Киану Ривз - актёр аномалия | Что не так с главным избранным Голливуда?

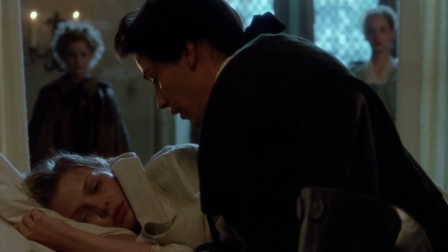20:24 Он слишком поверхностен, слишком прост, поэтому неудивительно, что идеально под такую актерскую игру подходят невероятные приключения Билла и Теда.
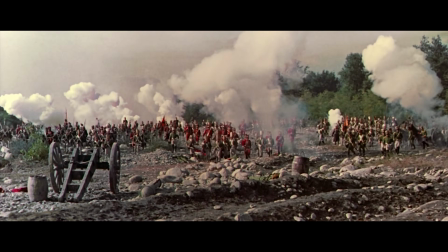20:32 Комедийный жанр, ненавязчивость и приподнятость настроения очень хорошо чувствует Киану и прекрасно вписывается в образ калифорнийского школьника,
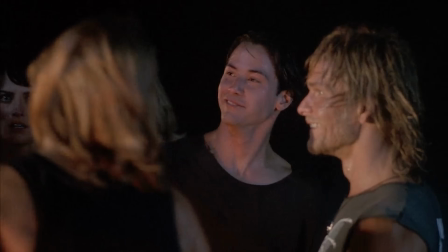20:41 путешествующего во времени. Веха же в серьезной роли становится на гребне волны.
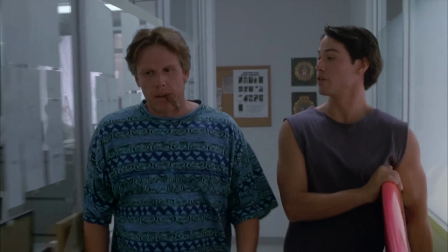20:46 Примечательно, что с этого фильма начинается эпоха боевиков в биографии Киану.
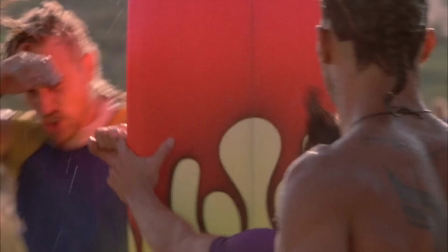20:50 Честно, я обожаю этот незамысловатый, напичканный погонями и океаном фильм.
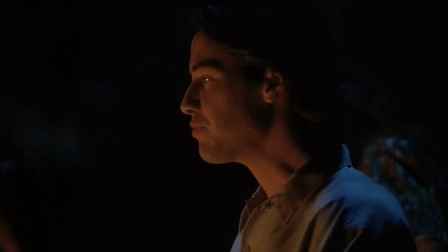20:56 Киану, наконец, начинает становиться более мужественным актером. В нем начинает просыпаться характер и сила.
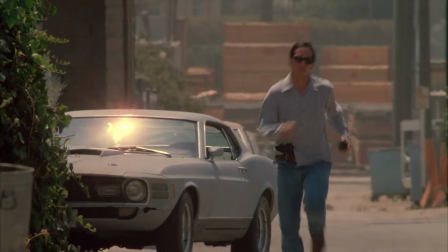21:01 Начинается переход от блаженного красавчика к серьезному актеру. Оружие, драки, весь этот антураж видно, что пробудили в Киану страсть, которая с ним до сих пор.
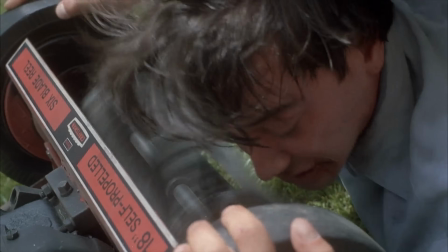21:10 В боевике его манеры игры, его, назовем это так, открытый нерв,
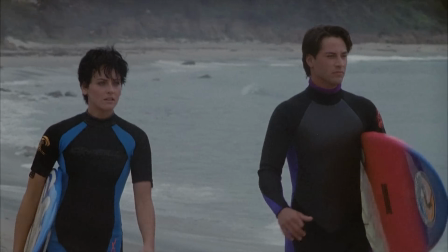21:15 когда все выходит наружу прямым ходом, сразу переходит в движение, порывы, жесты. приходится как нельзя кстати.
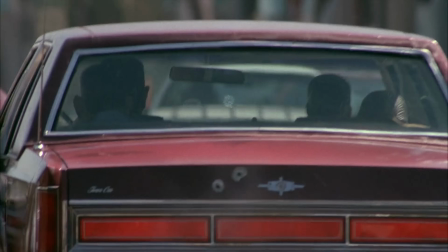21:22 Это выглядит убедительно на фоне постоянных перестрелок, беготней, взрывов.
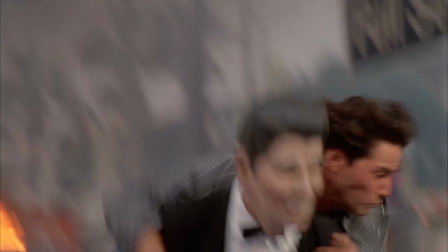21:27 И контраст между его спокойствием мимики и действенной натурой становится очень уместным.
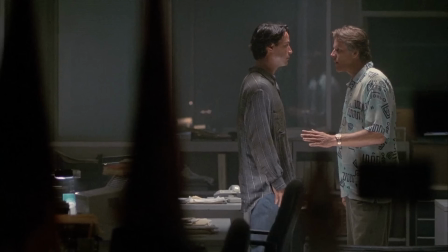21:32 Игра в боевике не требует сильной глубины, она требует точности и резкости. Этого у Киану предостаточно.
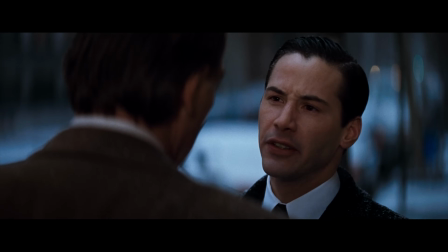21:39 Вторым мощным прорывом к мастерству становится, конечно же, адвокат дьявола.
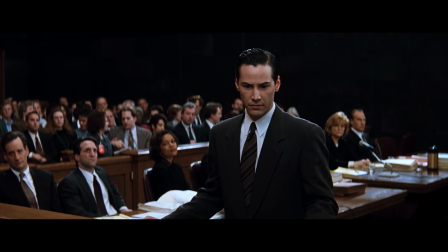21:44 Видно, что глаза Киану становятся более наполненными, его оценки более точными.
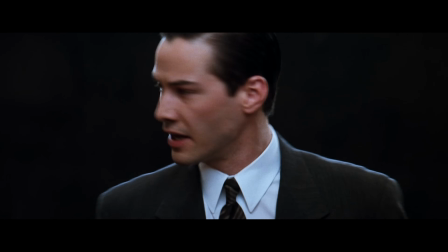21:48 И кстати, опять же, его наработанные приемы работают во благо в этом фильме.
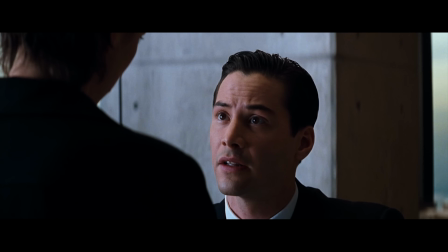21:53 Отголоски от игры простых подростков с наивным взглядом, как нельзя лучше ложаться на чистоту его персонажа в начале,
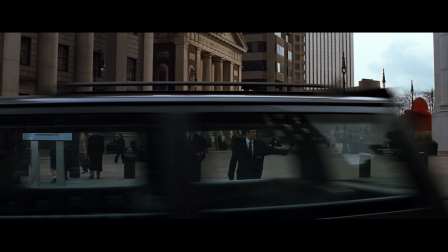21:59 и сталкиваются с наработанной мускулиностью, с драйва внутри в борьбе с соблазном.
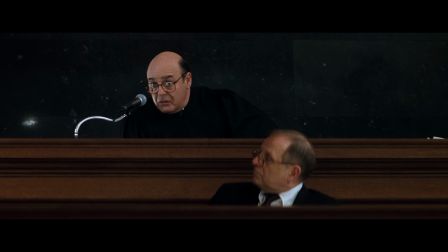22:04 Примечательно, что Аль Пачино не особо был доволен его игрой, и всячески пытался испытать Киану.
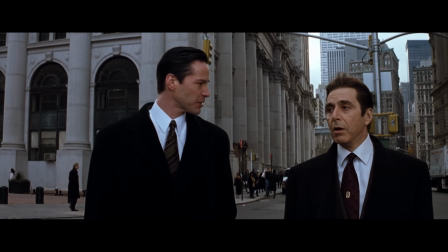22:10 Он играл каждый дубль по-разному, заставляя молодого актера подстраиваться под его новое настроение.
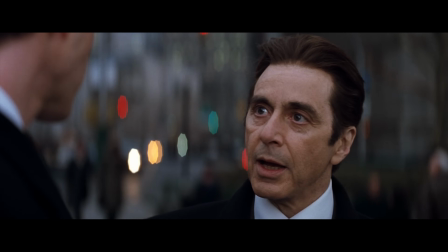22:15 Но я уверен, это придало лишь нужную напряженность в их совместные сцены.
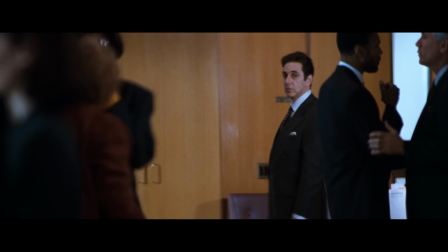22:19 Ведь и персонаж Киану по сюжету в определенный момент уже не знает, что ожидать от персонажа Аль Пачино.
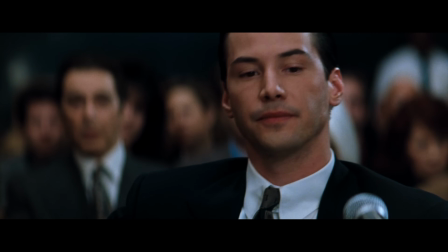22:25 Вообще, критики в адрес игры Киану Ривза было всегда навалом.
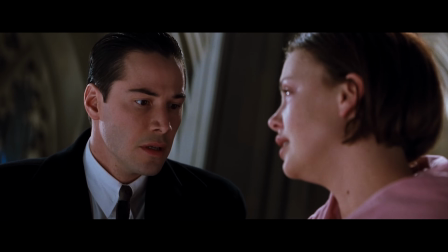22:29 Не представляю, какую нужно иметь веру в себя и выдержку, чтобы продолжать свой творческий путь после тонны разгромных статей.
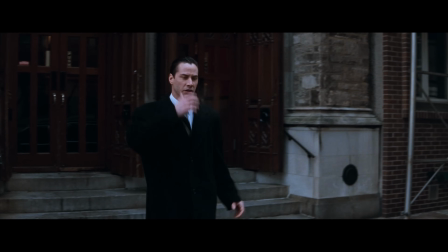22:36 Но критик и создатель фильма мыслят по-разному. Критики часто основываются уже на существующих устоях.
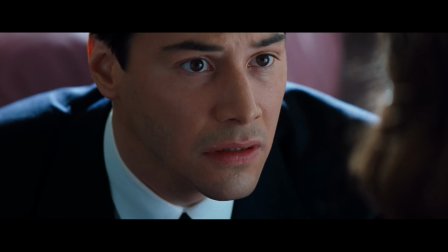22:42 Киану не совсем вписывается в стандартную актерскую игру со своей подвижностью в эмоциональных сценах и со своим неподвижным лицом.
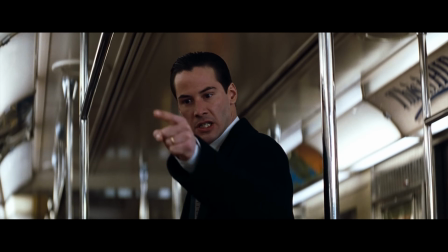22:50 Работают жесты, голос, но не лицо. Лишь это может вызвать море недоверия к актеру.
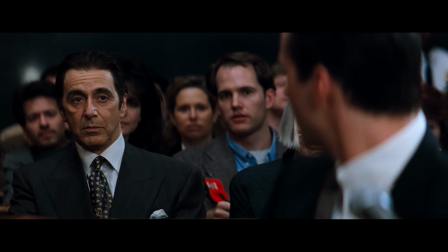22:55 Но если откинуть предрассудки так надо, а вот так нет, то можно увидеть, что Киану почти всегда убедителен.
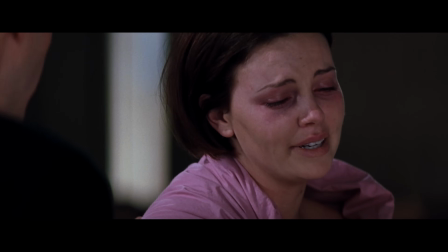23:01 Все эти законы существования в кадре не стоят никакого внимания, если актер играет душой, если он искренен и убедителен.
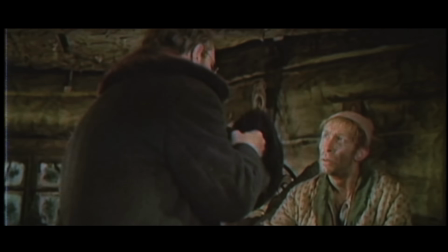23:08 Я знаю советского актера, который играл максимально театрально в кадре.
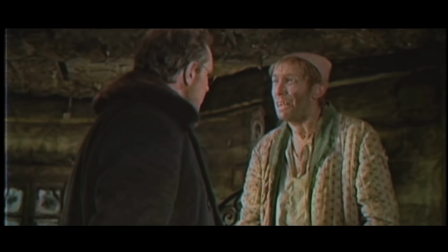23:12 Вы бы сейчас сказали, что он дико переигрывает, но в контрасте с этой экспрессией он настолько наполнен внутренне до краев,
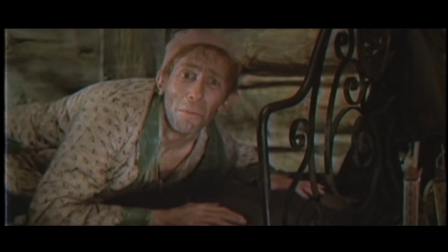23:19 настолько сильна в нем эмоции и напор, что не поверить ему просто невозможно. С Киану похожая история.
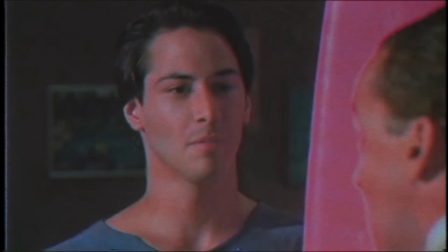23:26 Я даже посмотрел несколько популярных роликов с нарезкой худших сцен актерской игры Киану.
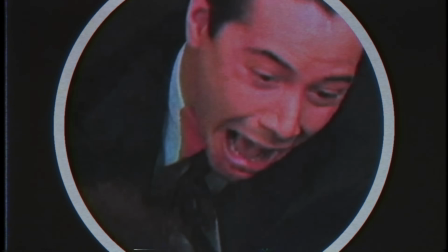23:31 И честно, множество из них просто отличные учебники, как нужно играть.
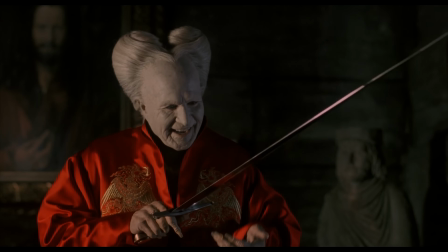23:39 Да, есть объективный ролик, где он сыграл хуже, чем может. Например, в Дракуле или во много шума из ничего.
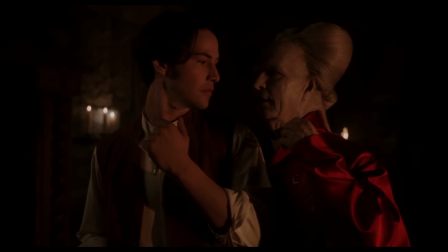23:45 У всех актеров есть подобные проекты. Я думаю, что на том этапе Шекспир вообще не подходил Киану.
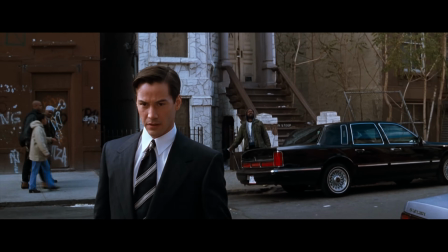23:50 Это совсем другой метод работы с текстом, другая степень погружения.
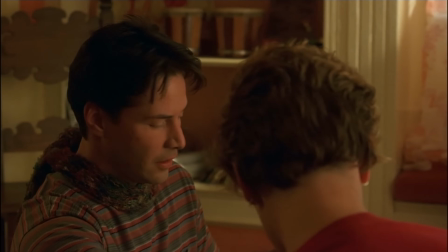23:53 Здесь необходимо насыщать каждую секунду актерского существования очень сильными эмоциями.
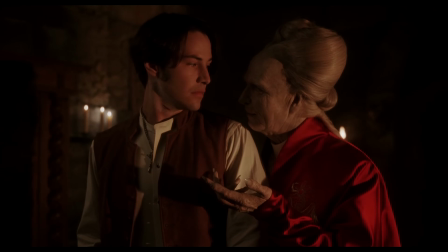23:59 Здесь нужно долгое присваивание слов автора себе, чтобы это звучало, как будто ты всю жизнь говоришь таким слогом.
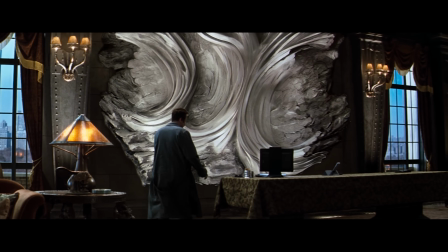24:05 Киан уже слишком поверхностен в этот период. Есть еще другая, противоположная черта у Киана.
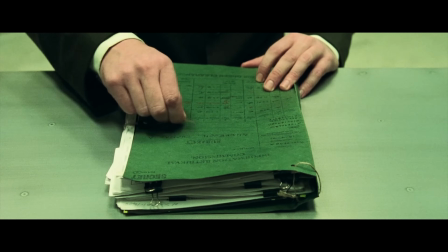24:11 Он в некоторых ролях слишком усерден, ему хочется получить максимальный результат, как в том же Дракуле.
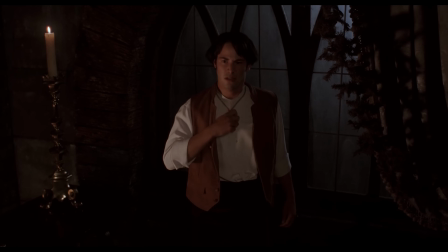24:16 Он не может расслабиться, убрать этот лишний нажим, который мешает раскрыть его внутреннего нутра.
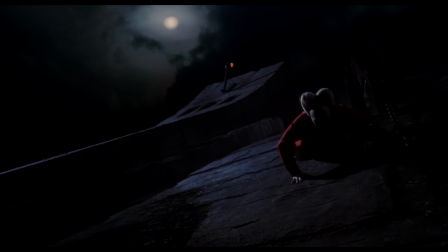24:22 Потому что любое насилие над своей природой для актера – тупик для искренности.